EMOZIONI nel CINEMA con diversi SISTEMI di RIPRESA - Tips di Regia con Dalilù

Gli si porta l'attenzione verso qualcosa di specifico. Se poi, per esempio, è fatto verso il volto del personaggio, si porta attenzione verso il suo pensiero, il pensiero di quel personaggio, e quindi è il supporto perfetto per andare a comunicare il conflitto interno che può avere un personaggio e farlo immergere completamente nella sua esperienza. Molto spesso mi viene chiesto sulla base di cosa è giusto scegliere uno spallaccio piuttosto che un gimbal per una determinata scena. Ecco, in questo video andremo a risolvere questo dubbio parlando non soltanto di spallaccio e gimbal, ma di 7 tipi di rig che esistono, per comprendere esattamente come questi vadano ad influire sulla sensazione e l'emozione che una ripresa trasmette. Tutto quello che vi dirò oggi sarà limitato all'utilizzo esclusivo dei tipi di supporto. Poi in realtà ci sarebbe anche da soffermarsi sui vari movimenti di camera e di come anch'essi esprimono e trasmettono diverse sensazioni. Ma oggi parliamo soltanto dei supporti e partiamo subito dal più semplice, che personalmente utilizzo moltissimo, ovvero il rig a mano libera.
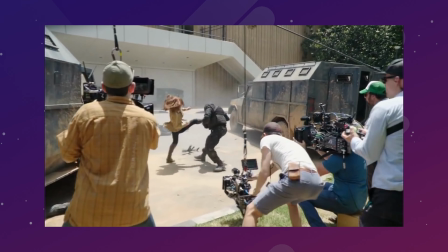(1:13)
Rig a mano libera che, parlando in termini cinematografici, significa girare con uno shoulder rig, ovvero uno spallaccio, oppure un easy rig.
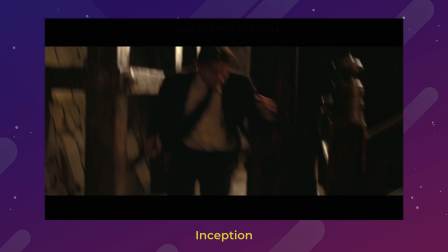(1:20)
Un tipo di ripresa realizzata con un rig a mano è abbastanza traballante e viene utilizzata per aumentare l'intensità di una scena.
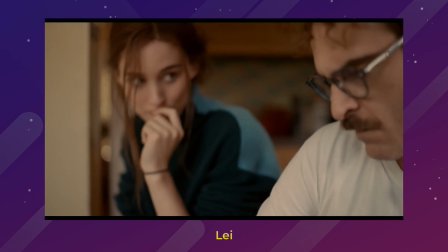(1:29)
In altri casi viene utilizzata con meno vibrazioni per stabilire l'intimità con un personaggio.
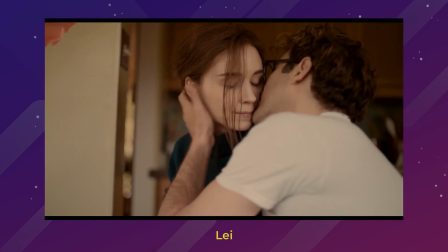(1:35)
Questo movimento leggero in stile documentaristico fa immergere lo spettatore all'interno della scena,
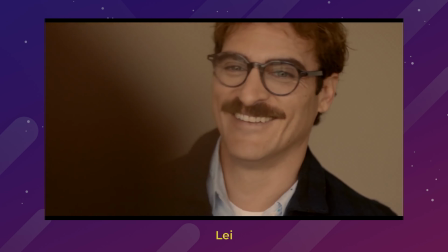(1:41)
come se fosse proprio lì con i protagonisti.
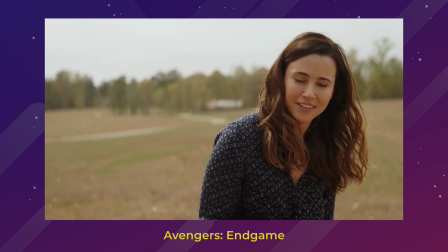(1:44)
Ci sono per esempio dei film dove inizialmente il movimento della camera è molto leggero, a mano libera, shoulder rig, easy rig, ma poi successivamente,
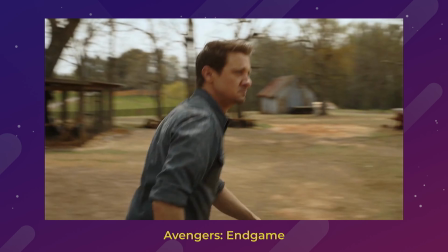(1:53)
per qualcosa che all'improvviso accade, aumenta la tensione e di conseguenza aumentano anche le vibrazioni della camera. E qui vi lancio uno spoiler, perché la settimana prossima uscirà il video dedicato al mio spallaccio definitivo. Dopo anni e anni e anni ho finalmente trovato il setup giusto per il mio spallaccio, lunedì prossimo qui sul canale, quindi iscrivetevi così non vi perdete il video appena esce. Il secondo supporto su cui mi voglio soffermare è il treppiedi, perché è perfetto per delle riprese che siano statiche,
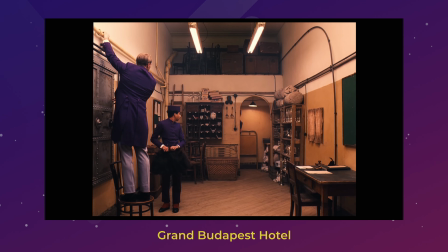(2:26)
ma anche per delle riprese con del movimento da parte dei protagonisti, perché la camera di base rimane fissa,
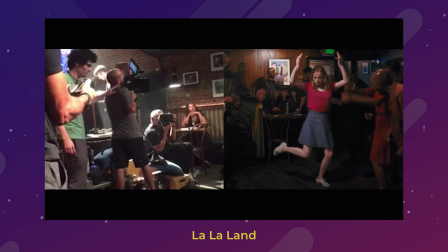(2:32)
ma quello che si muove è ciò che è all'interno dell'inquadratura. Se è necessario un movimento, si utilizza soltanto il movimento della testa, una testa fluida del treppiede,
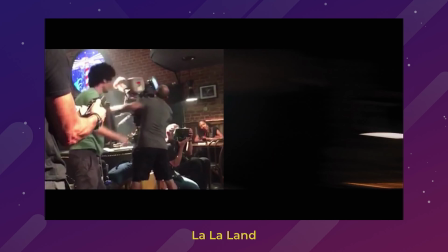(2:41)
per andare a spostarsi da un punto A a un punto B, come possa essere per esempio un movimento verso l'alto, verso il basso, verso sinistra, verso destra. L'utilizzo di un treppiede è consigliato quando non si vuole distrarre lo spettatore dai soggetti che sono all'interno dell'inquadratura,
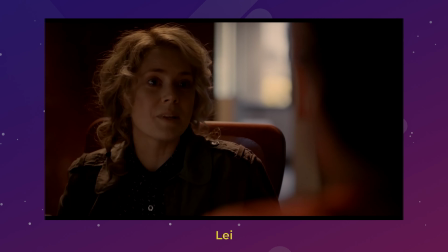(2:59)
per esempio se si ha un dialogo, oppure è consigliato per quelle riprese dove la composizione dell'immagine fa da padrona all'inquadratura, o ancora quando c'è del movimento ma si riesce a vedere
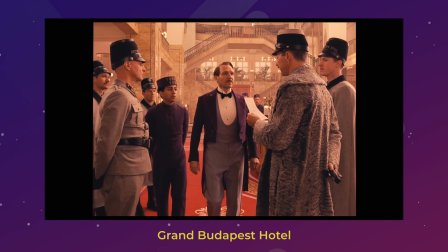(3:11)
esattamente tutto quanto quello che succede all'interno della scena, ed è una cosa che fa spessissimo Wes Anderson. Parliamo di un supporto che viene utilizzato moltissimo nel cinema e che in una situazione low budget può essere anche ricreato sfruttando il gimbal. E sto parlando del pedestal, che è un meccanismo che si muove soltanto verticalmente per movimenti
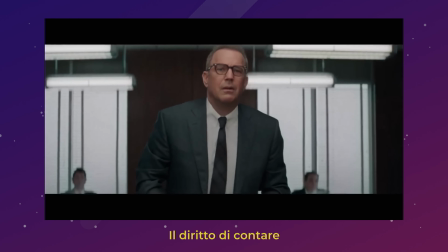(3:35)
molto piccoli e si utilizza quando si vuole riprodurre il movimento di un attore,
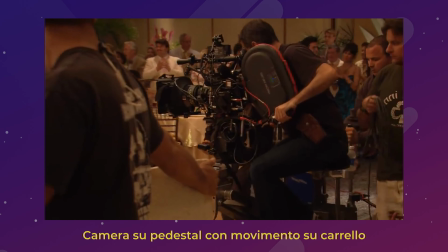(3:40)
oppure quando si vuole far scoprire allo spettatore la dimensione dello spazio, quindi inquadrando per esempio da dietro la nuca del nostro personaggio,
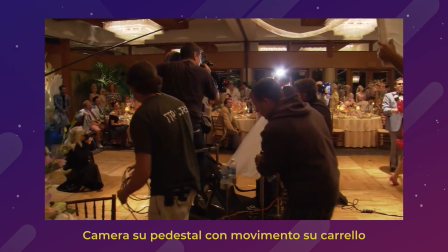(3:48)
muovendoci con il pedestal verso l'alto o verso il basso, o ancora per andare a creare della suspense.
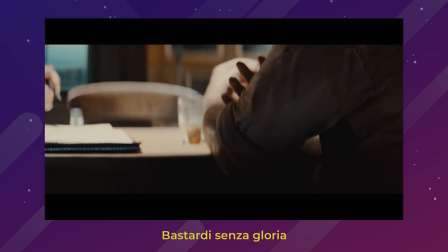(3:54)
E più questo movimento sarà lento, maggiore sarà questa suspense.